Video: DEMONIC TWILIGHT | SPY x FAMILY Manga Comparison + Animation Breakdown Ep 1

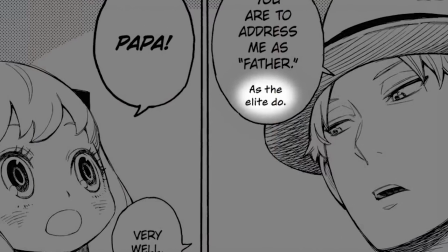251s
As a matter of fact, we'll be seeing a lot of small little inserted lines like this one mixed throughout the chapter that don't always make their way into the anime, but I'll only mention the important ones.
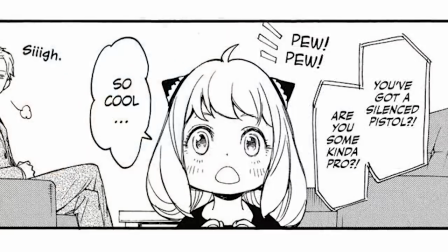260s
Now that Anya finally has a place to call home she gets right into watching spy wars as lloyd sits down in the back except he doesn't
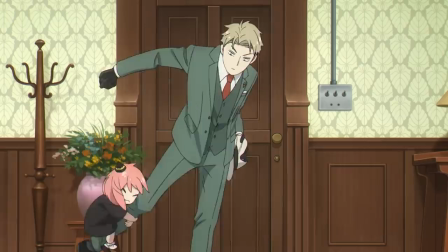267s
actually sit down in the anime why would he after all he's just gonna head out in a second anyways much to his dismay however it looks like
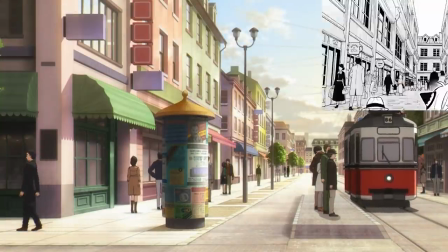273s
he'll be bringing his new daughter along with him through an area that looks a bit different from the one in the manga this actually constitutes some changes like
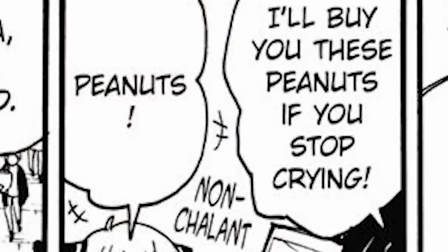280s
the object anya hides underneath as well as the fact that lloyd didn't immediately have a bag of peanuts ready once anya breaks down crying the
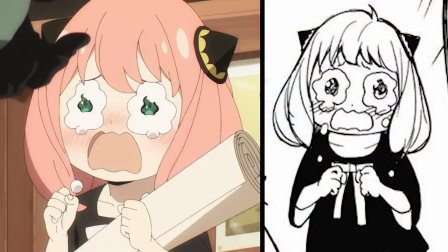287s
placement of the shops and such are a little bit different now. And because of that, the Peanuts will instead be a to-go snack as they can now be seen mixed in with the rest of the groceries.
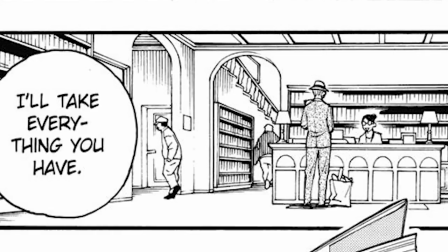295s
From there, we get a vacant manga panel of him going into the library and ordering every book available on raising a child, as well as a vacant panel of him fed up with reading it.
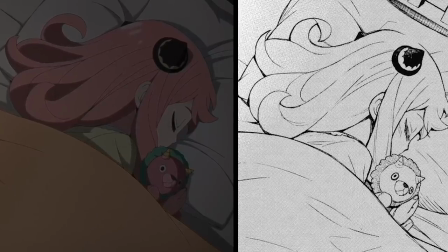303s
And with that, the day finally comes to a close as we move right along into day two where Anya and Papa are having their first little scuffle.
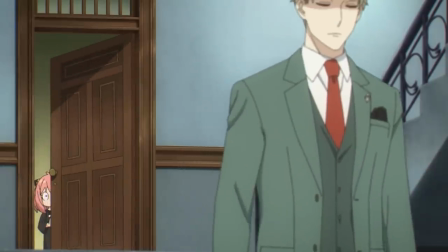311s
And just when Lloyd decides he's had enough and walks out of the apartment,
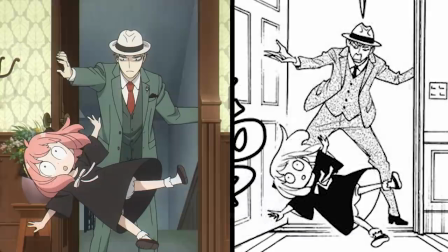314s
that doesn't stop Anya from following him out the door in the same perfectly comedic tone perfect recreation
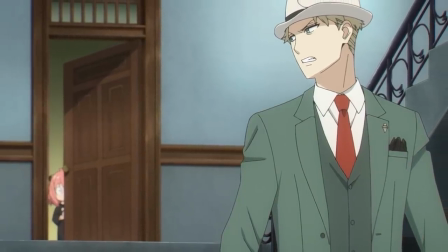320s
aside as you can see the interior layout of this building is a tad different like where their apartment is in relation to
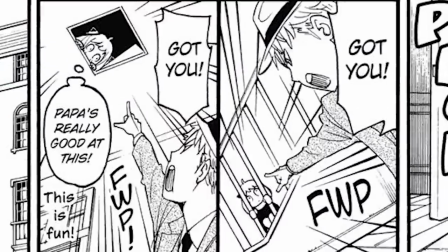326s
the staircase and the like this actually leads to anya finding some different spots to hide in when she's trying to follow her dad like underneath
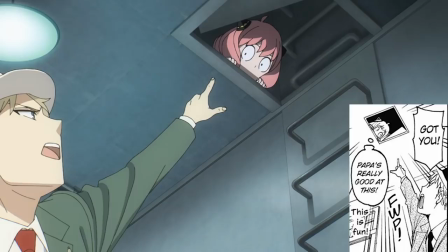332s
the stairs instead of on top of the stairs as well as a hole in the ceiling with a newly added ladder put in huh so that's how she
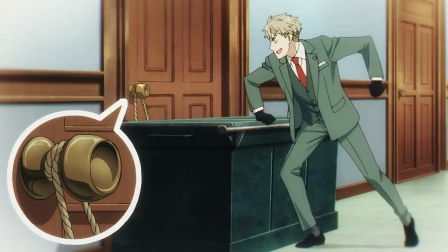338s
got up there in the end though there's not much she can do about a giant object blocking the door poor anya though the whole experience
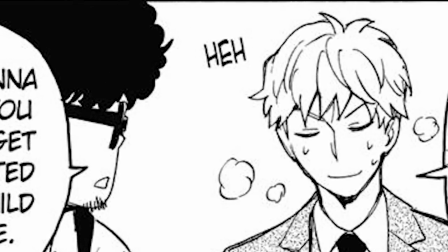344s
must have been more draining for lloyd as he looks a little out of breath when he finally gets to head out but in the anime he doesn't look
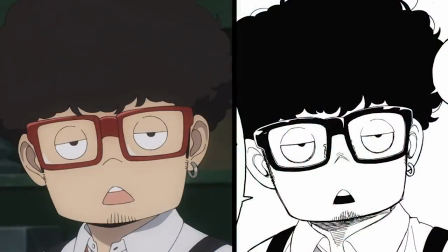349s
nearly as worn out when he finally makes contact with his informant frankie as for the shop this guy owns you can tell the design of it as
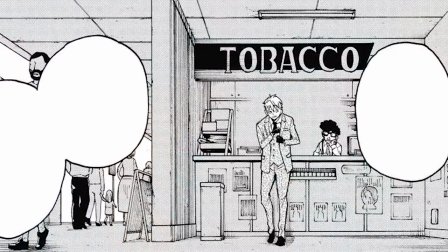356s
well as where it is in relation to everything else is a tad different as well as frankie gives some info on anya's past once twilight looks
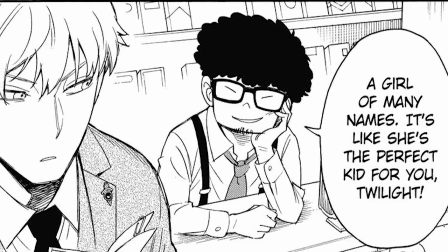362s
over that information frankie is quick to poke some fun at him saying how well anya and him suit each other except a quick menacing look from twilight
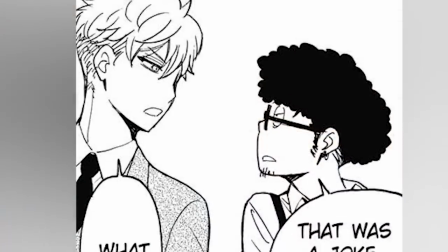369s
makes frankie clarify it's just for the mission of course this isn't the case in the manga though as he's a little more confrontational and asks Twilight
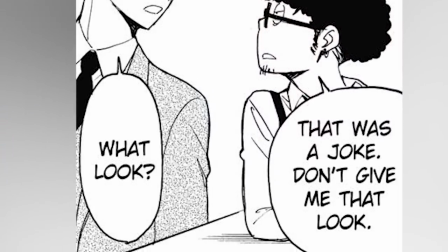375s
what this look of his is for.
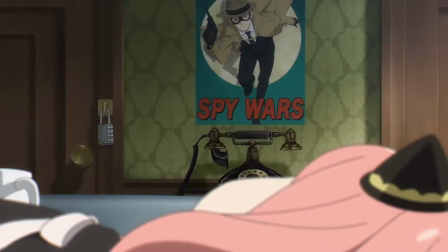377s
Hey, at least he didn't give her the same look that Anya's giving in the house right now as she blankly stares at the poster she bought, as well as the door that Lloyd thought he properly secured.
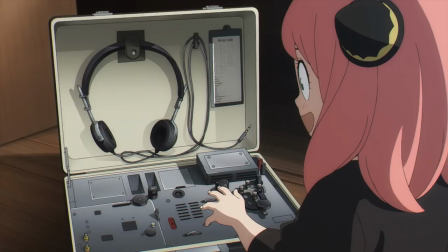385s
Too bad for him because Anya getting in here is going to cause him a lot of trouble later on.
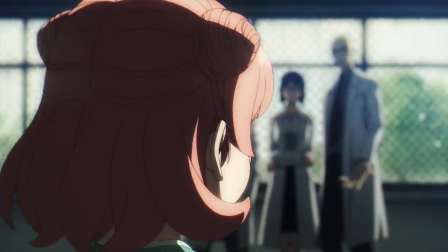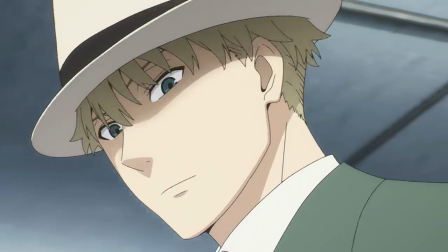396s
Now that Twilight is back, he's quick to notice that something has arrived from the slightly different track marks coming from the object he used to block the door.
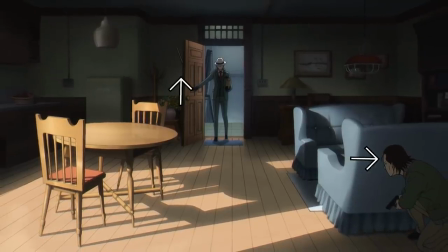403s
And when Lloyd opens the apartment door, we now get a much better view at where our two perpetrators are actually hiding before they start to make their move.
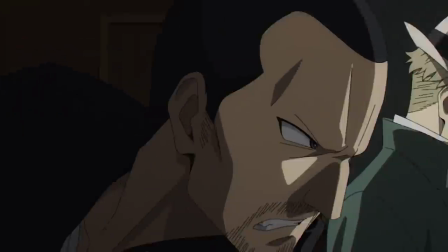410s
Really, this fight sequence is the most authentic panel-to-panel recreation I've seen for key animation of this caliber.
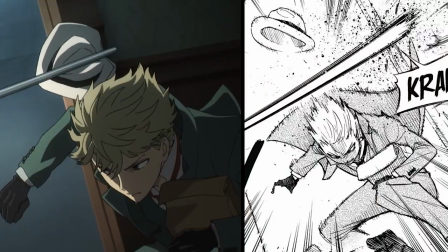416s
The only real change is that Twilight's fedora gets crushed by this guy's bat this time around, as Twilight goes for an uppercut against him.
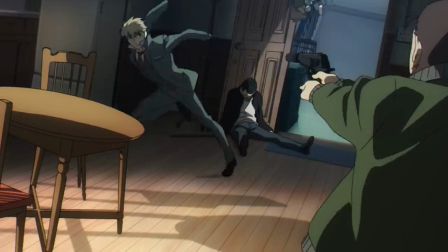422s
But while the action is extremely authentic, from a directorial standpoint, it stands well on its own.
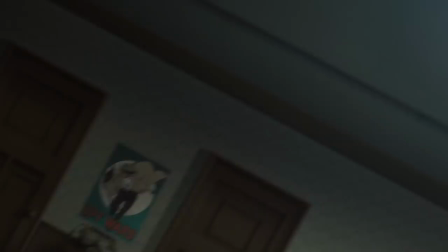427s
Right after this guy gets uppercutted, the shot doesn't end there, as we pan over to the other guy who just revealed himself behind the couch.
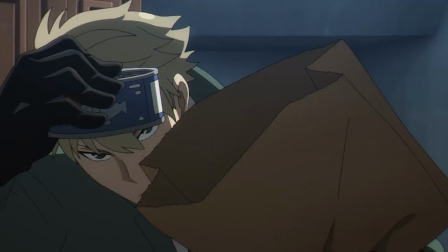434s
While that transition is pretty slick in its own right, I like how we break from that cut for a brief second into another brief second cut of Twilight getting his trusty tuna can
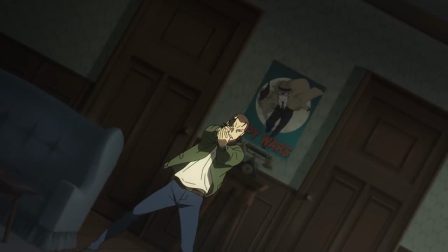441s
ready before continuing the previous cut of this guy firing the pistol and then back to the cut of Twilight with
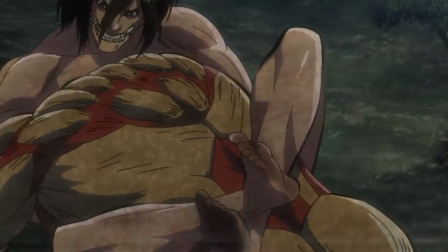447s
the tuna can. It's really fascinating when anime do this sort of technique because since the keying is picking up right where it left off, it feels seamless and not at all jarring.
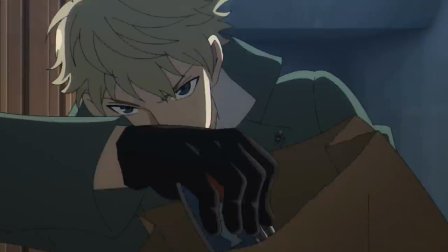455s
It is the same cut after all, it's just being put in different spots.
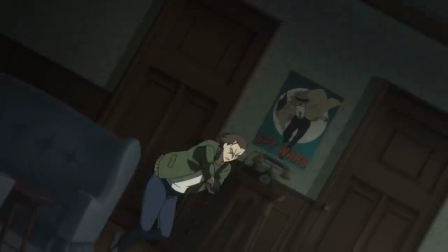458s
Of course things like this can't be overused, but it really displays the split decision abilities Twilight makes during major moments like this.
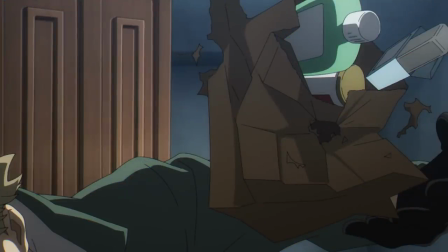465s
After baiting out the first shot with the grocery bag, he stays as mobile as possible while heading to more obstructions in his enemy's vision,
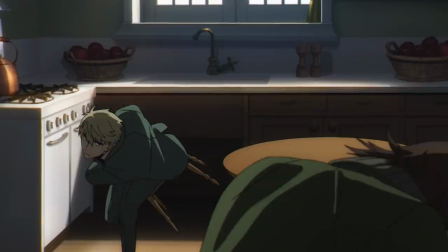471s
all while disabling them more with the tuna can, and without breaking any momentum, he grabs a nearby chair and puts all his weight into bashing the guy over the head with it.
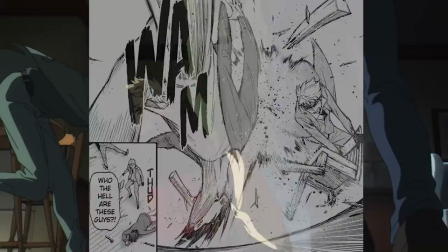479s
The momentum is displayed incredibly here, as it took quite a good amount of frames for him to reset to a neutral pose by the end.
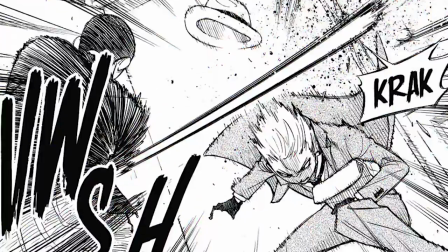486s
I couldn't find any solid accreditation for the key animation here,
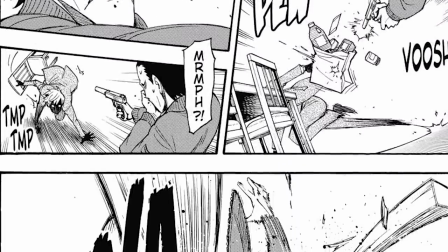489s
but whoever did do this cut deserves massive props for exacerbating movement that was more or less set in stone by the mangaka already.